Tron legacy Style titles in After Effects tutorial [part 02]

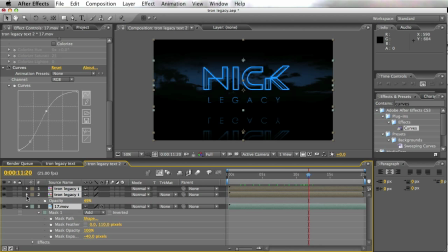4:12 Anyway, so you get those moving clouds in the background. I got that from Andrew Kramer's stock stuff.
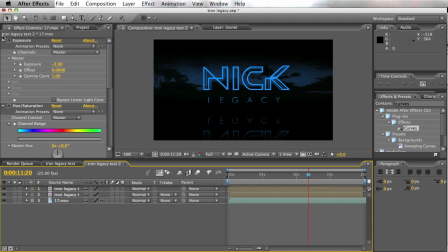4:18 Andrew Kramer's stock stuff, real clouds, which is, you know, it's had around for a while, but, you know, I guess you wouldn't really know about them otherwise um that's you know the basic crux of it now this is where we get into the more interesting things so tron legacy text oops i brought
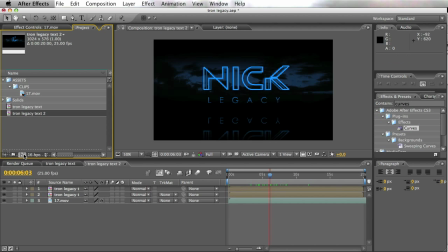4:34 up something i shouldn't have brought up here we go i'm going to pull this into this again now we've done this effect a few times actually let me just go back here now i'm going to put an adjustment layer on this um i'm just going to turn this off so you can see
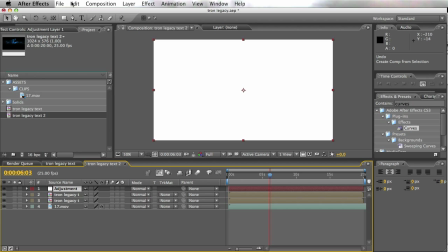4:47 what i'm doing i turned that off it just means that you can see the layer as a solid
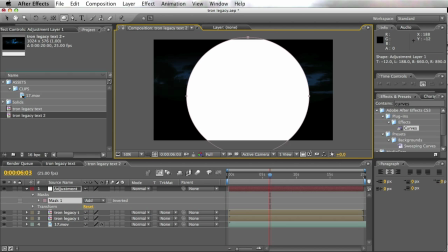4:51 it's just easy for me to work in I'm
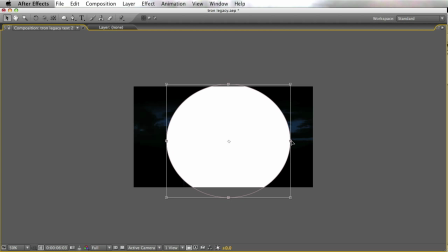4:57 just gonna make this a bit bigger so we can all see but okay
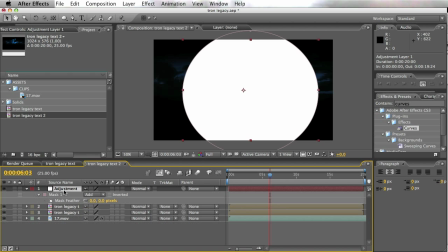5:04 I'm just gonna feather it and
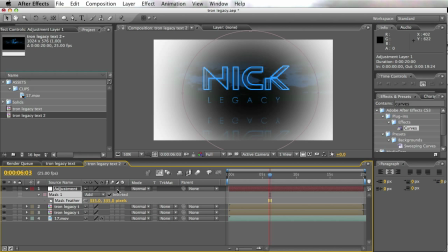5:11 there we go so you can see where it's going to be affected I'm going to turn on the adjustment again by just turning that
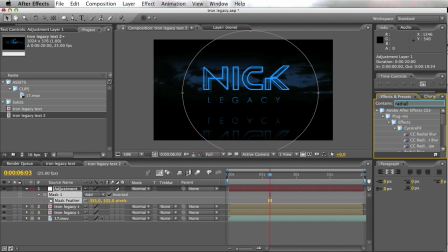5:18 on and I'm also going to put on a radial blur which you know there are a few ways to do it but i just like to use the the built-in radial blur that's in after effects which is fine normally you get a spin i
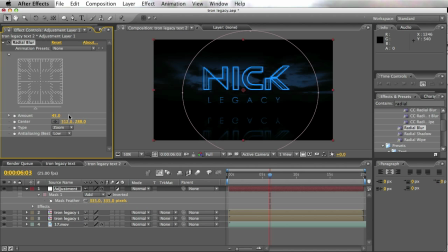5:35 want to zoom it's not very easy to see but it is definitely there so just trust me on that one sorry a little bit too much on i probably give it a bit more all right and um i
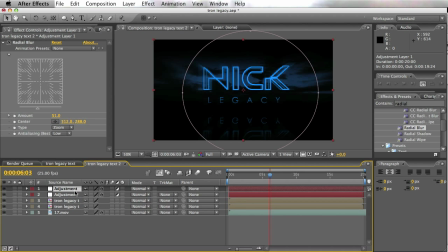5:51 might even give this another adjustment layer so I'm just gonna delete that effect delete that
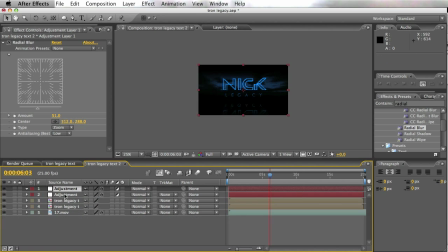5:58 oops that's not what I wanted delete that mask that's over everything and see that's what the radial that's not
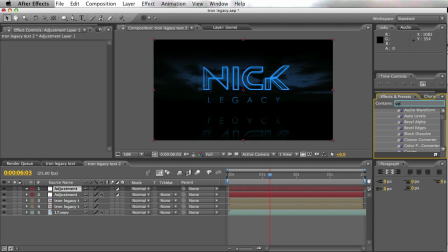6:05 there that's not the desired effect I'm also gonna put on to get that TV look Venetian blinds is quite a nice effect What we can do is bring this down to about 10
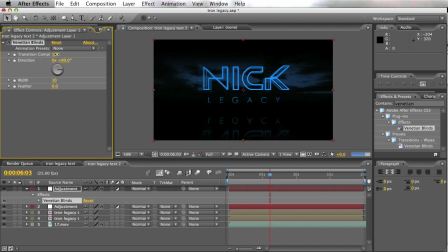6:22 and you see the Venetian blinds are still too big. I
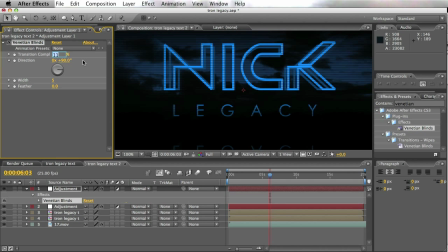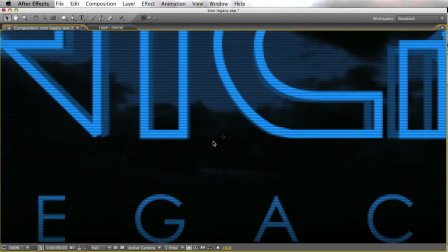6:43 know you can't really see it, but you can see the grid lines looking out very computer gamey at the moment, which is really what we want.
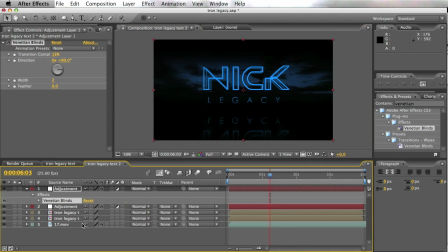6:51 It's that kind of look we're looking for. okay and now the Tron legacy text itself isn't really looking all that smashing we might actually try and put on I'm gonna put on a light sweep effect on it I was thinking about this the other day and
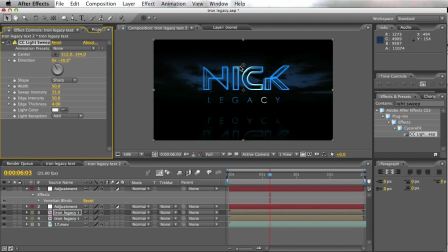7:08 see if this kind of gives it a little bit more of a shimmy yeah
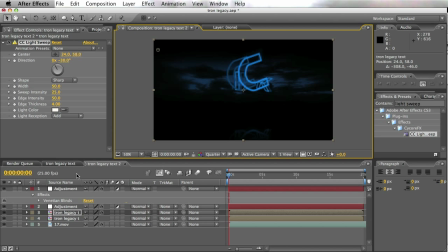7:27 so you put the light sweep on here is where it starts and we're just going to animate it a little bit so just start the center keyframe there and as it does you just sort of slowly pan across like that which is kind of cool we